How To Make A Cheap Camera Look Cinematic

So I'm going to show you the three lighting techniques I always use in every single one of my videos.
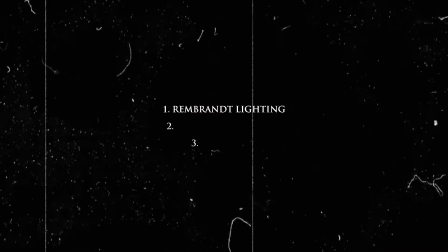The first technique I'm going to teach you is Rembrandt lighting. It is the most popular one on YouTube.
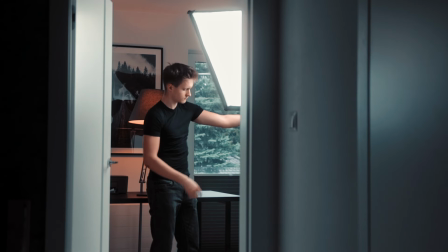It is basically a setup where you're going to take your main lamp, you're going to place it above your head and 45 degrees to the side so that you get a shadow under your jawline and a white triangle of light right here.
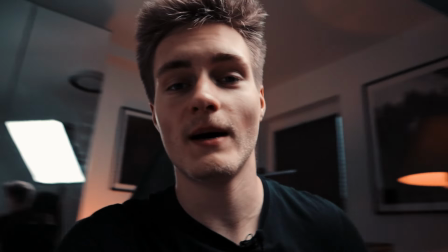This is what my setup looks like outside of the camera, I've got my camera right here, I've got my lamp here,
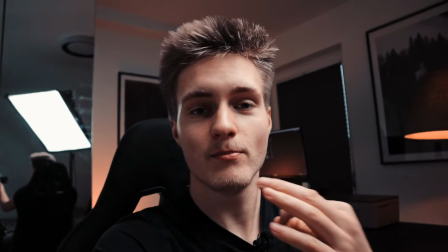then you've got one lamp there, second lamp there, and an important part of this is also the mirror that you can see right there, because it reflects this lamp from that side, and so you can see this backlight right here, and so I'm going to explain what backlight is in a second. Whenever your character is facing the camera, then you're going to use this Rembrandt lighting setup.
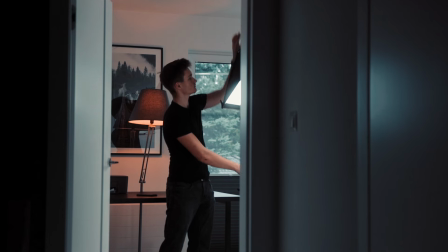The only problem with this setup is that you're probably going to need a softbox or a lamp for this.
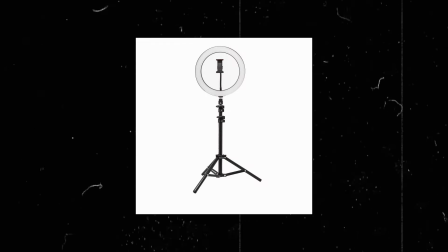You could use a ring light, those that you can buy on Amazon or in Walmart at a cheap price, but what's going to be the best is going to be a softbox just like mine. And if you don't have that, then the second technique is going to be for you and it is called the cinematic triangle.
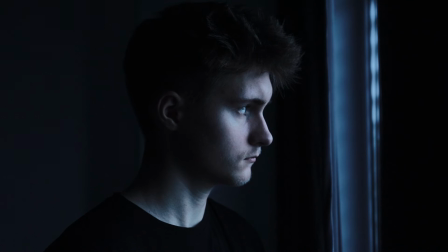And I'm not talking about the triangle right here. What you're going to need for the cinematic triangle is only going to be one source of light. So that could be a window. This is mostly going to be used for profile shots. So imagine there is a window right here. You are right here and the camera is right here. This triangle in between the camera, you and the window is going to be the cinematic triangle.
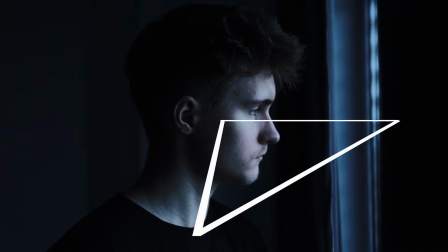Of course you don't have to do this next to a window. you can do this next to a lamp if you have one,
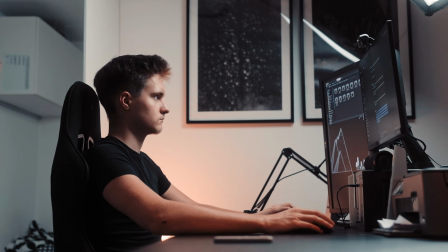you can do this outside, wherever you want, but you're going to notice this in most of my window shots. This technique is going to be very useful for you because it is super easy to set up,
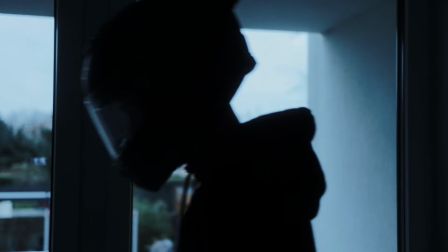but my favorite technique that is even easier and that you can pull off in any lighting situation,
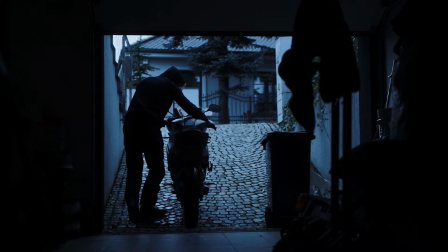so no matter if it's daytime, if it's shining, if it's cloudy you can pull that off anywhere and it is the backlight technique is as the name says
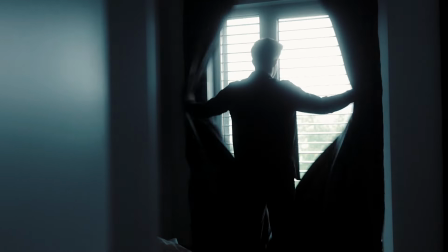a technique where the lamp is right behind the subject and most
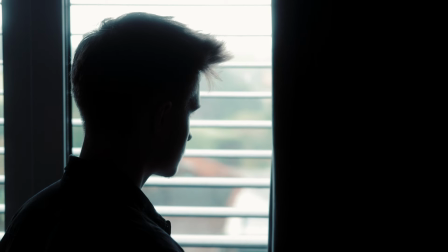often it is actually visible in the scene so you're probably familiar with people
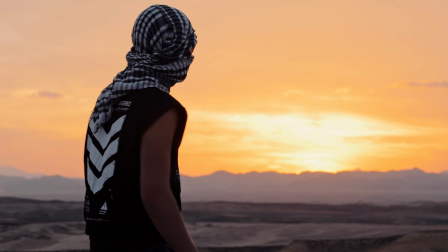taking photos of themselves with a sunset in the background that is the backlight
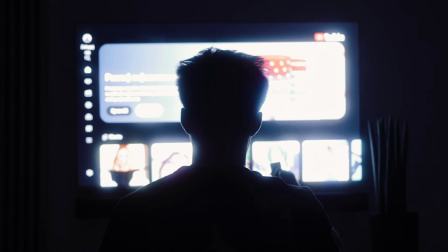technique i use the backlight technique mostly for shots that are shot from
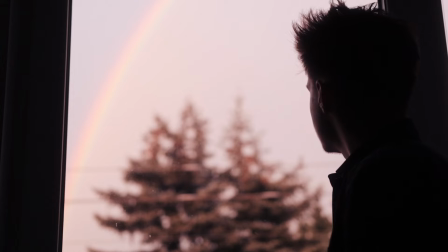the back so when the camera is literally behind me but you can use this really for any kind of shot just not for normal talking head videos
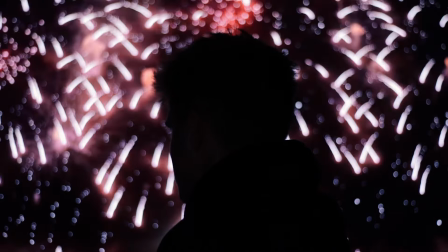because the face is going to be all dark and as i said before when shooting a roll you can also use a backlight in addition to
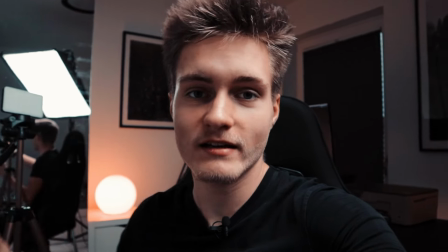your main lamp the way i do this is by having a mirror right there and so you can see how it reflects the light here but if
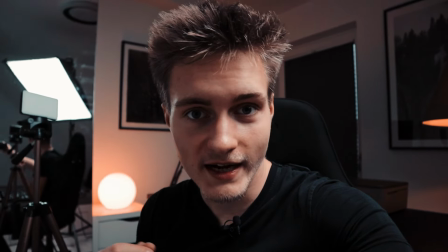I wanted to go to an extreme level then I could just turn on this lamp right
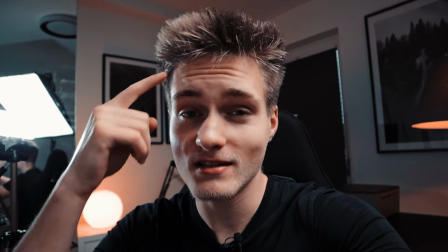here and now as you can see there's this huge backlight effect right here which
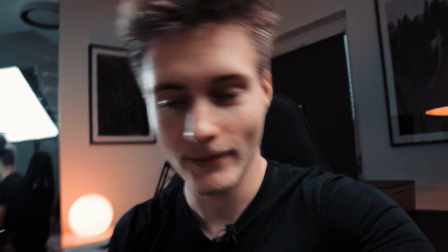makes me stand out from the background even more when you're just a youtuber the three
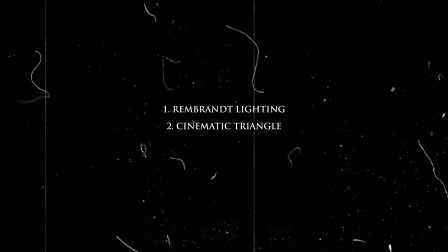lighting setups Rembrandt cinematic triangle and backlight are going to be everything that you will ever need and I give you my word because all of the super viral videos I've had only used these three lighting techniques so it's everything that you're ever going to need I
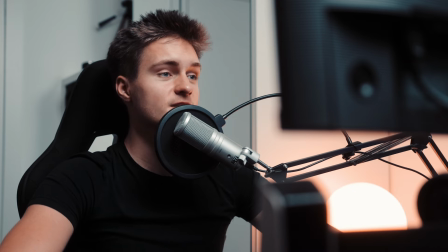believe that scripting and filming are the hardest parts of making a cinematic masterpiece
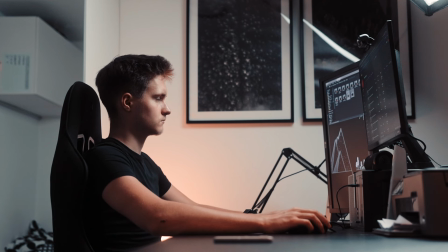after you finish that the only thing that's left is editing but don't
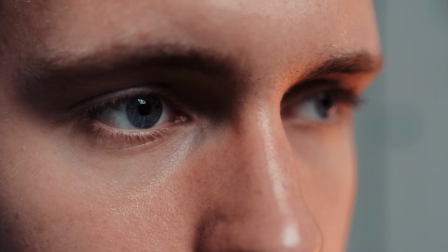lose your focus here because this is where the real magic is going to happen. What pro cinematographers always do, but normal youtubers always overlook, is managing viewers mood.
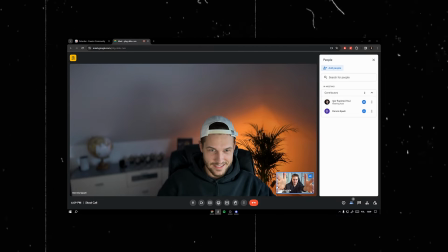An example I always give my students is horror films.